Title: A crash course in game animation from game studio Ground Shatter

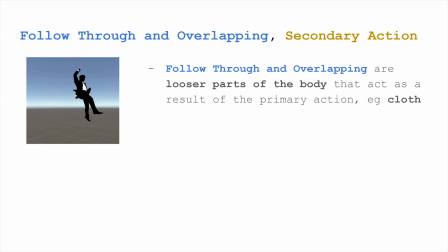253s
And that's because it's follow through, it's overlapping. Having overlapping action is such a natural part of the body that it just kind of elevates the animation when you do bring it into it. You need to think about things as individuals as well as a whole piece.
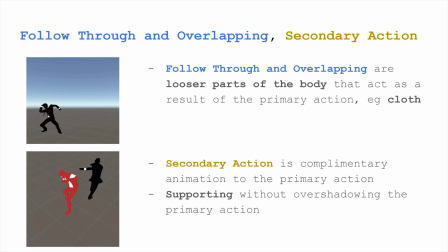270s
And secondary action is a complementary action to the primary action. So in this case, what kind of separates them is that follow through and overlapping happens on the body itself.
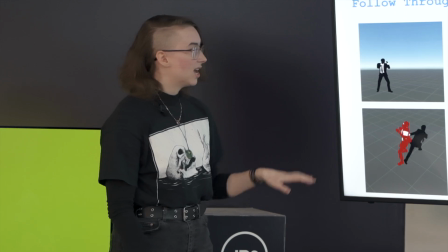280s
It's something that is influenced by the body's movement. But the secondary action is something that complements it from the outside.
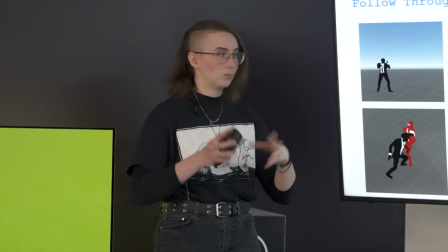285s
And that helps to kind of like ground it in the real world, in whatever reality that is, in this case, the reality of fights in tight spaces.
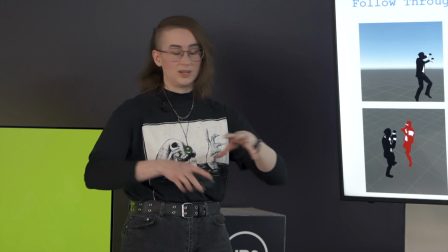292s
Because reality in this sense doesn't actually mean our reality. It means the reality of the video game. So it's a supporting action, and it's just an extra little piece that doesn't take away from the main action, but supports it and kind of elevates it a bit more. Also, if at any point people have any questions, feel free to ask, because I realize I'm probably going to be dumping a lot of information on you. So yeah, I'm happy to answer questions whenever. Ease in and out, timing, straight ahead, pose to pose.
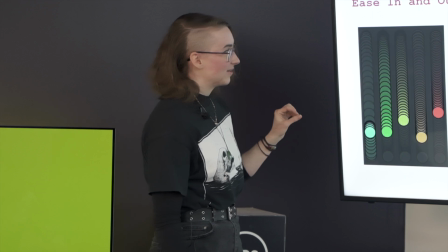320s
That sounds like a lot. We're going to get into it. So easing in and out slows the beginning and end of an animation to add realism.
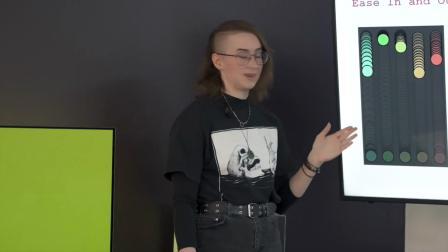327s
So in this case, we have demonstrations of motion, basically. So we have this red ball, which is in a constant state of motion.
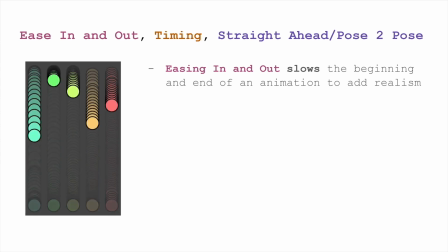335s
You can see that the spacing between all of the circles are like evenly spaced. There is no changing in timing in this. It's a constant state. But in the orange one, we have easing towards the end, where it's slowing down. You can tell by the overlapping there. And the third one, overlapping at the start and then coming out. So it slows the beginning and end. It adds realism to it as well, because things don't naturally come to a halt immediately.
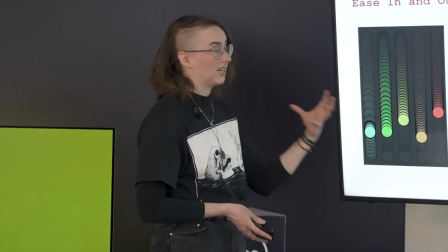360s
Things slow down, things need time to recover. So having easing in and out just makes your animation better.
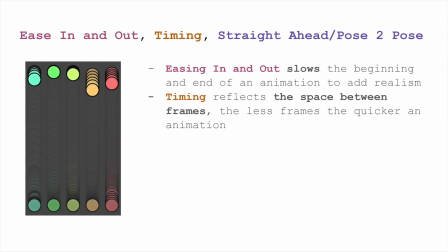369s
Timing reflects a space between frames. So in this case, if we're looking at the red ball, where it's just a constant movement, it's quite slow, but the blue ball has wider gaps in between the frames of it, and that indicates that it moves quicker.
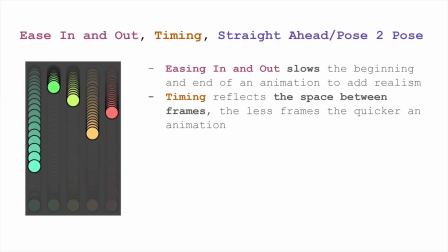387s
It appears it's moving quicker, even though at the end of the animation it does finish.
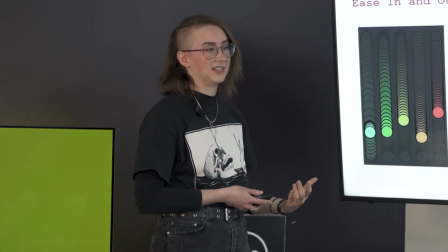391s
And that's because it is, because the less frames you have between key poses, the quicker the animation is. Straight ahead is a practice of animation. It is a way of basically animating where you animate every single frame in chronological order from start to finish.
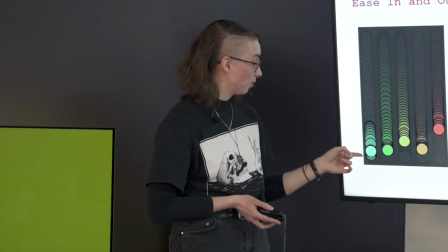408s
So in this case, for this ball, if we were going to be animating the blue ball, we would go through 1, 2,
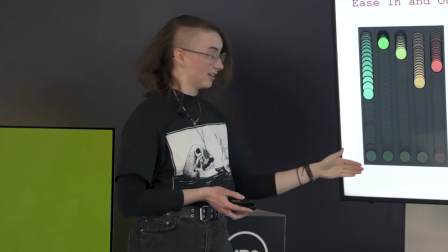415s
3, 4, 5, 6, 7, 8, 9, 10, and we would animate every single one until we reach like frame 100 or however many frames are in it. While on the other hand, pose to pose is the practice of animating key poses and then filling in the frames afterwards. So the key poses in this case are the most notable things where you don't have like an in-between, you don't need the in-between.
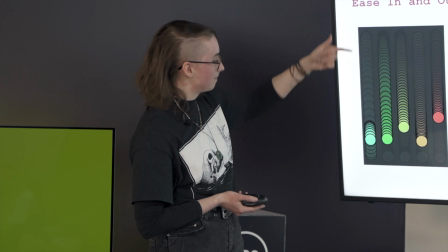436s
So key pose for this ball would be up here, right at the bottom when it first hits the ground.
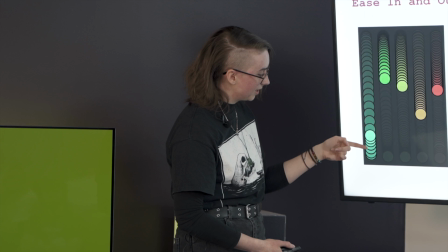441s
As it comes back up there, back down again, up a little bit, and down again. And those are the key poses.
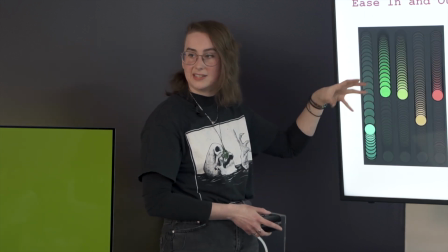447s
Afterwards, you would go back in and animate around it. For me, I work in pose to pose because with use of like CGI, we have this thing called interpolation, which basically, if you put a key pose down on one frame and on a fifth frame, CGI will just interpolate those frames for you. It will generate the blending between those, and then you can go back in and add things on top of it.
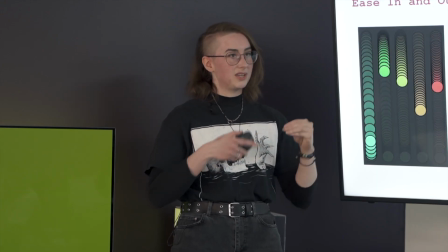470s
You can layer animations and values so that you can just kind of like tweak instead of having to build it entirely.
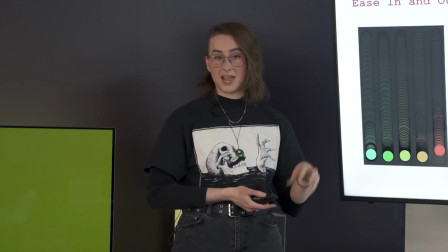476s
Things like stop motion and traditional 2D animation,
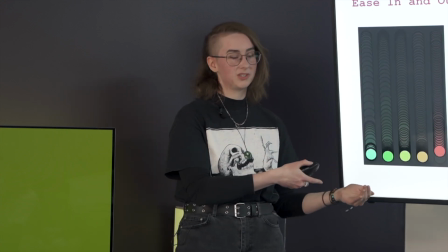480s
you do kind of have to go back in and manually add those frames yourself, but CGI is a lot more lax in that sense. So exaggeration and solid drawing. Exaggeration amplifies the movement to appeal more to that action.
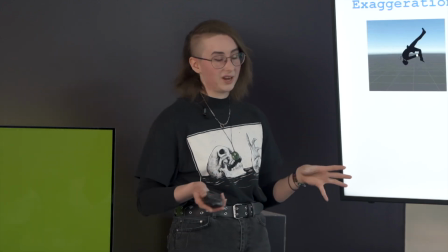494s
So in this case, it's doing something really dramatic that is quite unrealistic, but that's the whole point of animation, is to push the boundaries of realism.
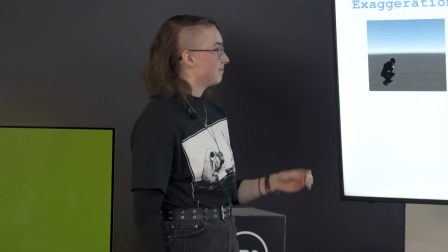500s
So it makes everything expressive.